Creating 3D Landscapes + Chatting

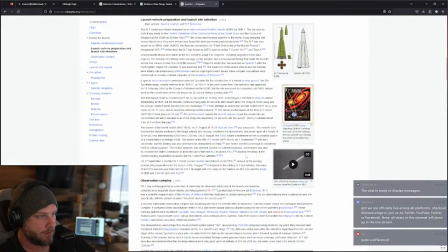(26:22)
Where was it launched?
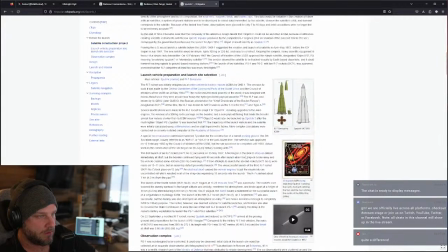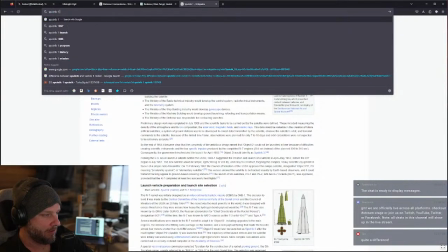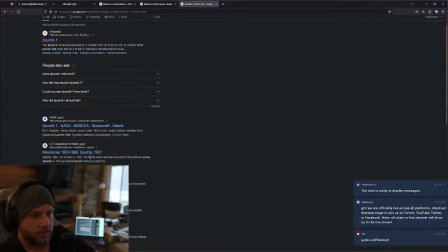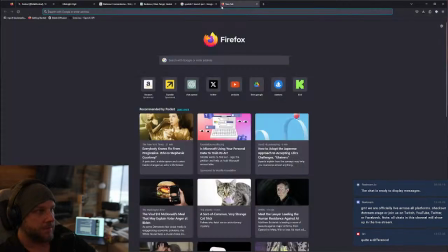(26:39)
I gotta sometimes remember to do all this. I
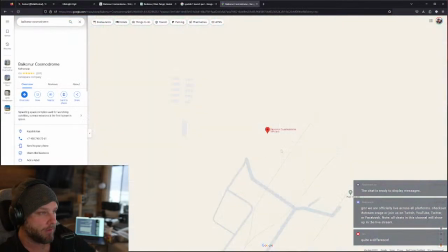(26:46)
gotta remember to do a better job.
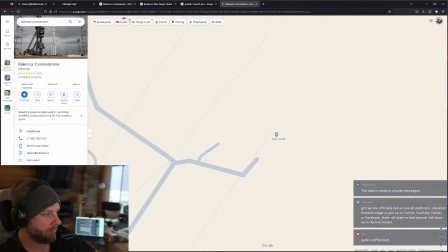(26:51)
It's called Pad 1. I don't know where I would have the imagery of it.
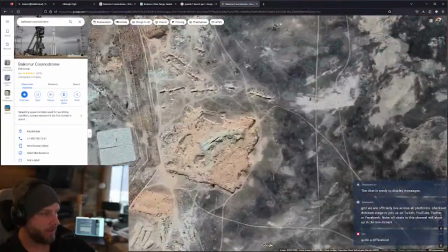(27:00)
So funny how my brain is like just out to lunch.
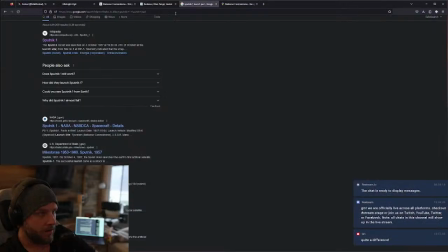(27:06)
I had all this. I don't know where I wrote it down.
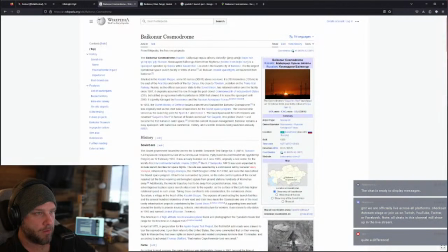(27:11)
There was like a Wikipedia article.
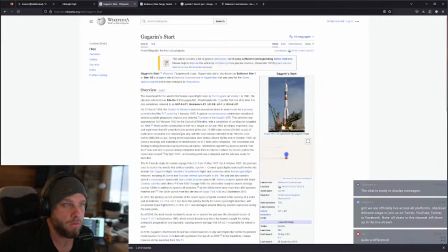(27:18)
That's what it is, Pad 1. Okay, so there's this launch pad called Pad 1, Gagarin Start, which is like where they launched that first rocket.
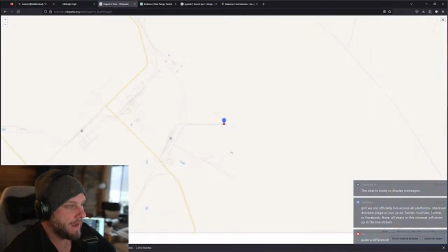(27:26)
And I was able to like find the location, like locate it exactly where it was, in the Cosmodrome, so down this road.
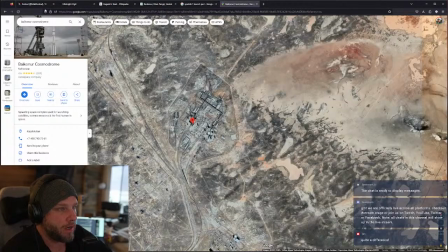(27:34)
I went and got that exact location. I brought it into Blender, sitting on top of the terrain.
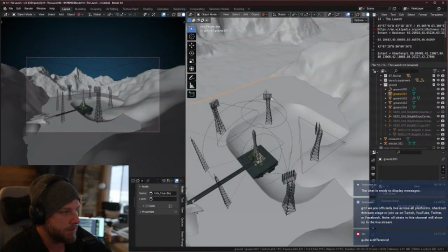(27:42)
And then I got this model, which is kind of how the launch site was, with these like 4 lights around it, this huge pit, these 2 antennas.
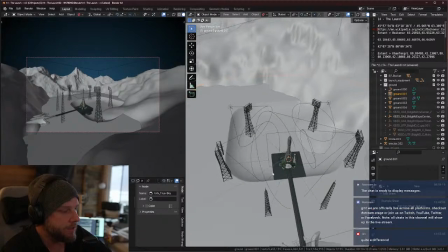(27:50)
And I started to kind of lay it out in here.
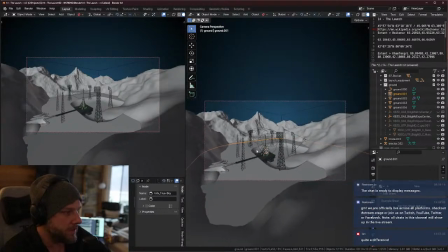(27:53)
And as I was like kind of doing that, it was originally the same idea, that same, following my same shot,
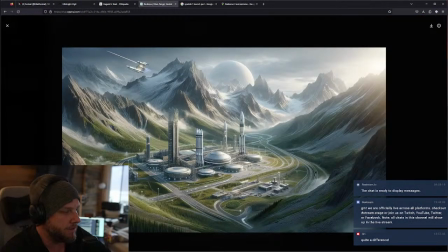(28:01)
the same one in here, right? And sort of like set up the camera very close.
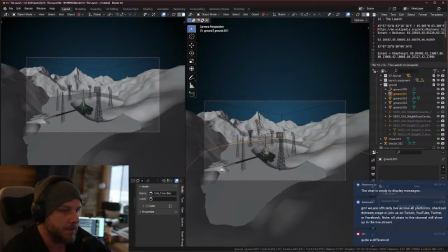(28:06)
I put this little like facility in here kind of as an afterthought, because I was like, I want like a building coming out and going into the rocket. That's it. Like I just kind of wanted to add something interesting to it. So I put that building in, which is an asset from Kitbash, from Cargo.
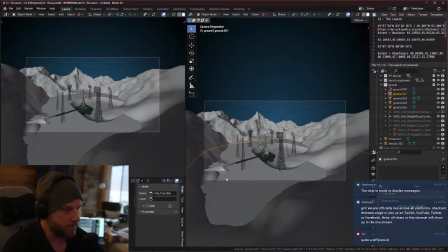(28:23)
Super cool. Again, pay a fortune for it, but asset site. So I kind of dropped this in. I started to lay it out, but again, this freaking mountain range was driving me nuts. No matter what I did, it looked awful.
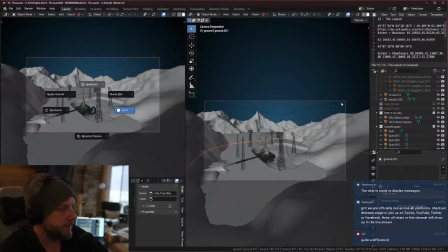(28:39)
Let's see what this looks like now. I remember where I left this.
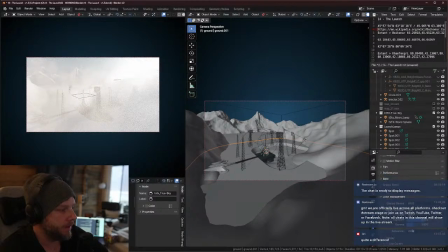(28:47)
Yeah, I was experimenting here with kind of like masking it by bringing in these like really cool,
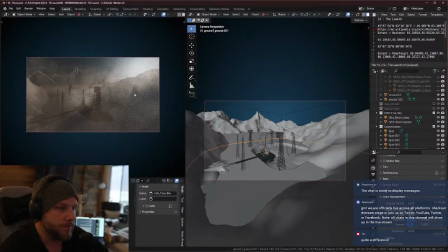(28:54)
getting like lots of fog and light. This might be some of the texture, but like, look, like the mountains just looked awful and behind. The only thing that was kind of funny from this was I kept like looking at this and laughing, like it kind of looked like the rocket, just like this little thing sticking out.
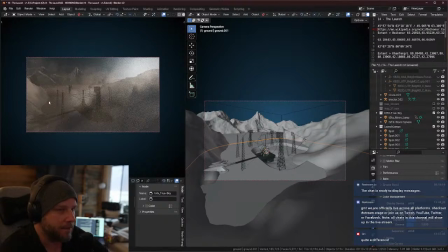(29:12)
But I was like, this is going to look bad. Like, unless I get proper texturing all around this, it just wasn't going to work. So I was like, okay, what do we do? So I kept like trying different things.
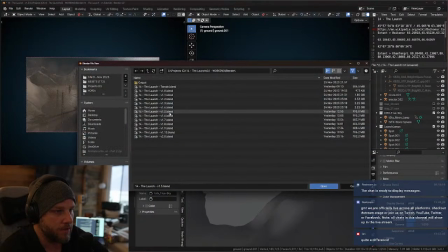(29:24)
And eventually I got somewhere around, it's kind of cool because we have the history, like yesterday,
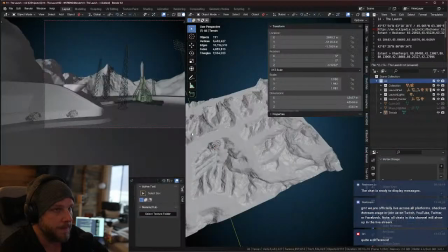(29:31)
let's say version 1.8, let's see where this was. Yeah, at some point I was like, okay, we're moving down low.
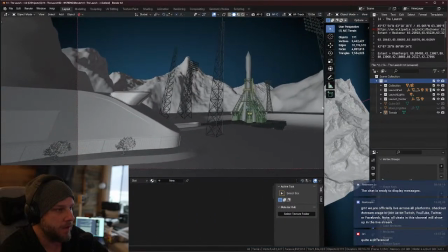(29:40)
And I kind of just like experimented with the camera and I moved it down to the launch pad.
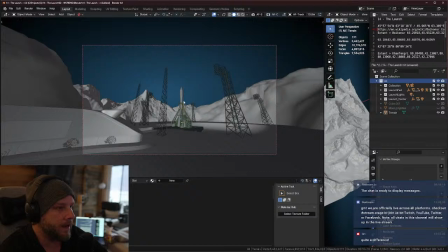(29:45)
And as soon as I did it, it kind of clicked, because I was like, all right, now we have this like bigger rocket that you kind of like get the perspective of. It feels like impressive. The lights kind of like hanging over top are crazy because of how big they are.
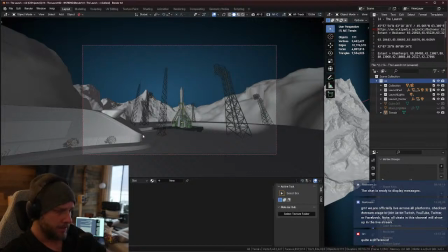(30:03)
And then the building was like, okay, this kind of looks more interesting sitting on the side. And then when I started to add experiments to get the light beams coming from
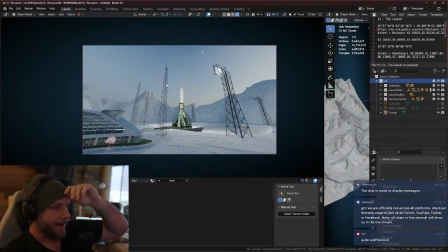(30:16)
the lights around, you have to add added atmosphere. So this is kind of how it looks, just standard. You don't see the light coming from these lights to the rocket.
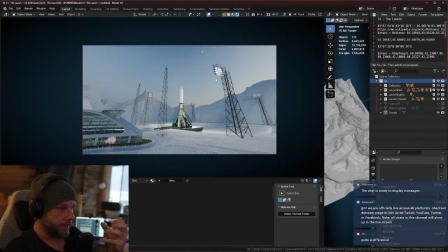(30:31)
It lights up, but you don't see the beam. And I was like, I really think the beam going into the rocket would be powerful. Kind of highlight the rocket, all the leading lines. It just felt right.
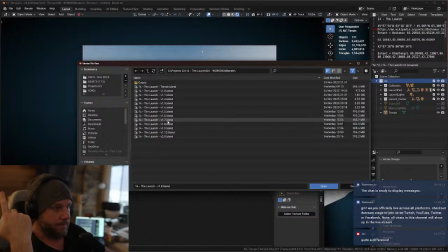(30:43)
So when I started to add a lot of atmosphere, which is probably, somewhere around here,
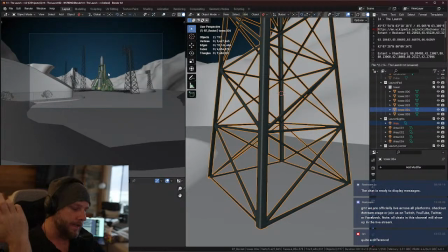(30:54)
my stupid brain was just like, oh, you're an idiot, Matt. Like, focus on the story that matters, right?
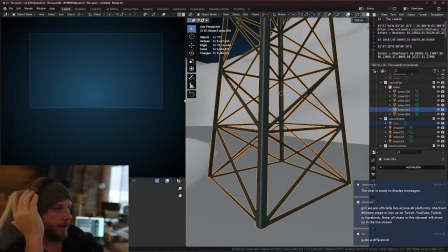(31:01)
Like, what is more important here, the rocket at this point or like your location?
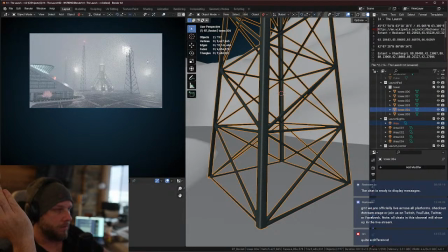(31:06)
Highlight the rocket, and then all of a sudden the background, you don't need it. And this is going to take forever to load.
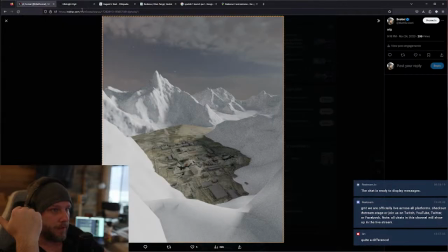(31:14)
You don't see it, but if you go back to my original image, once we brought this into color grading, you can see that the bloom,
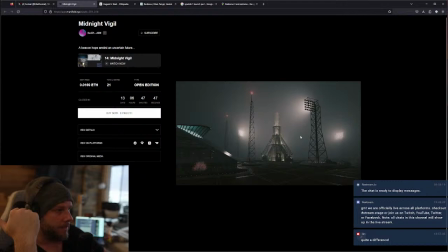(31:22)
the light from this really helps kind of sell this story, right? Of this rocket just kind of like ominously sitting on this launch pad. And it kind of was like a big lesson for me, because when you're doing this stuff,
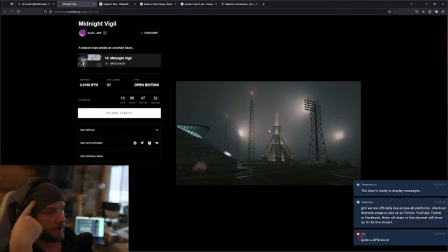(31:37)
especially when you're starting a series, and I think that my project has kind of been broken into series, right? Like I'll pick a location and then I'll start to work on the piece, but I spend so much time on like the background because it's so technical and usually requires real world data,
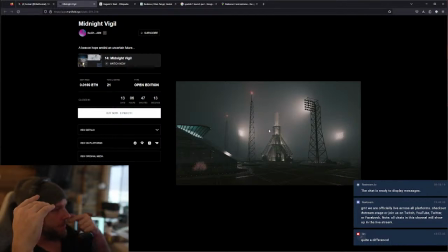(31:56)
that I end up with like spending more time on the thing that people don't even really see. It's not the star of the story. And if I had just gone back again and just said, let's get the rocket right, let's really focus on the rocket and then decide what's the best way to tell that story, I would have been done probably a day earlier.
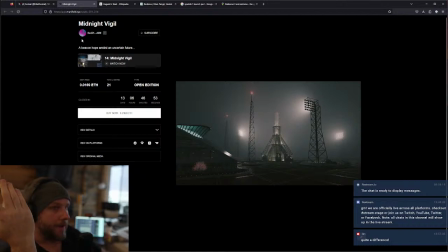(32:17)
The happy accident was that by,
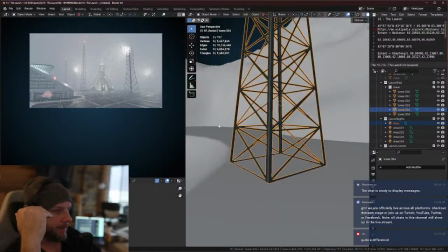(32:20)
fighting with this and forcing myself to come up with an idea, I moved myself down to ground level,
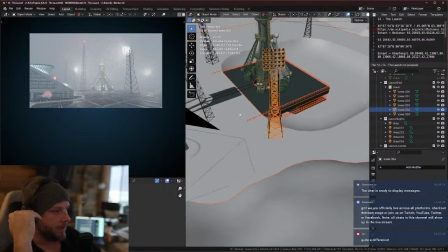(32:28)
which is where like this concept over here really started to come into play.
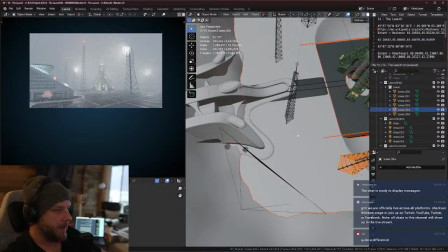(32:33)
It was like, okay, this building actually gets really interesting once you start to think about how the launch works.
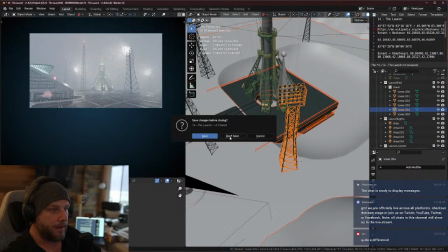(32:42)
So I ended up with this 2.0.
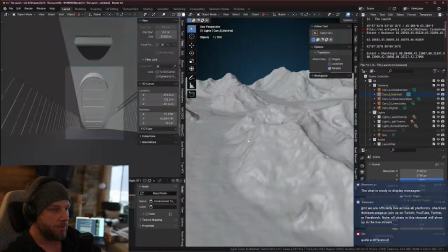(32:50)
And with 2.0 is pretty much the same here.
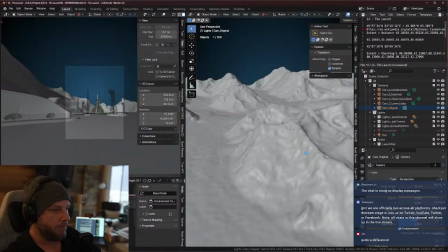(32:55)
Actually, let's go one back, 1.10. This was the funnel.
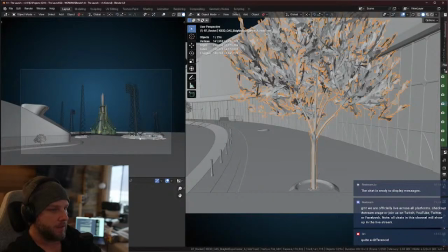(33:02)
So let's close this. So this is the funnel. It was kind of fix this tree at the end.
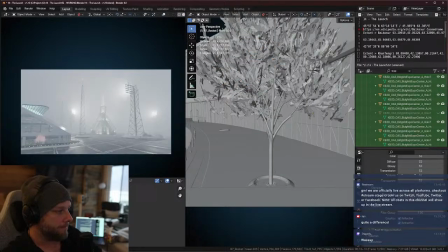(33:07)
This video, again, where is the funnel name? But if you bring the exposure down on this, you kind of see.
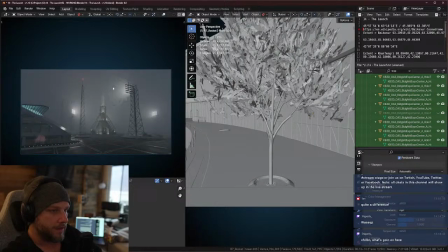(33:19)
Ignore this because this is kind of just the denoiser in Blender working. This is with the noise. You can just watch it slowly build the scene. And it takes like, an hour of rendering, and eventually it clears up.
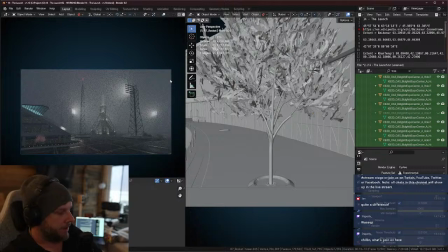(33:39)
What's going on is I'm kind of in the middle of a 30-day art project. I'm trying to do a new piece every day, but I'm a little bit behind. It's all kind of themed together into a story that I'm telling. There's already 15 pieces that are done.
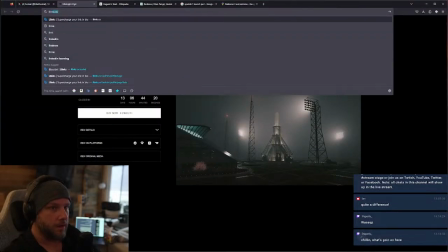(33:56)
You can find them all here. CAFO.
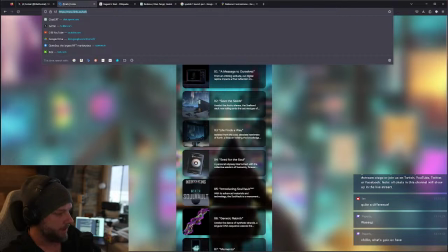(34:04)
So you can find all of the links to all the pieces here.
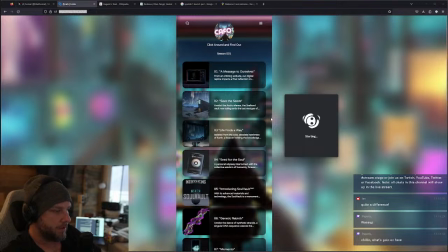(34:10)
I'm just going to get my chat going. So these are the pieces going all the way through.
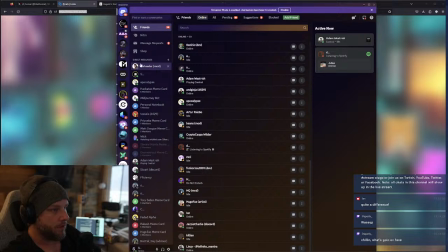(34:14)
There's half of them are videos, half of them are animations or videos, half of them are still renders.
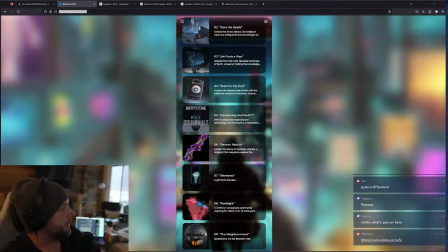(34:22)
And I just sort of work away at this every day and kind of continue the story and build on top of it. I specialize in using real world data. So I use something from reality to kind of incorporate into the story and the picture.
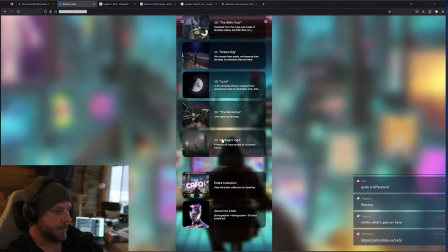(34:37)
And we're just kind of working through this process.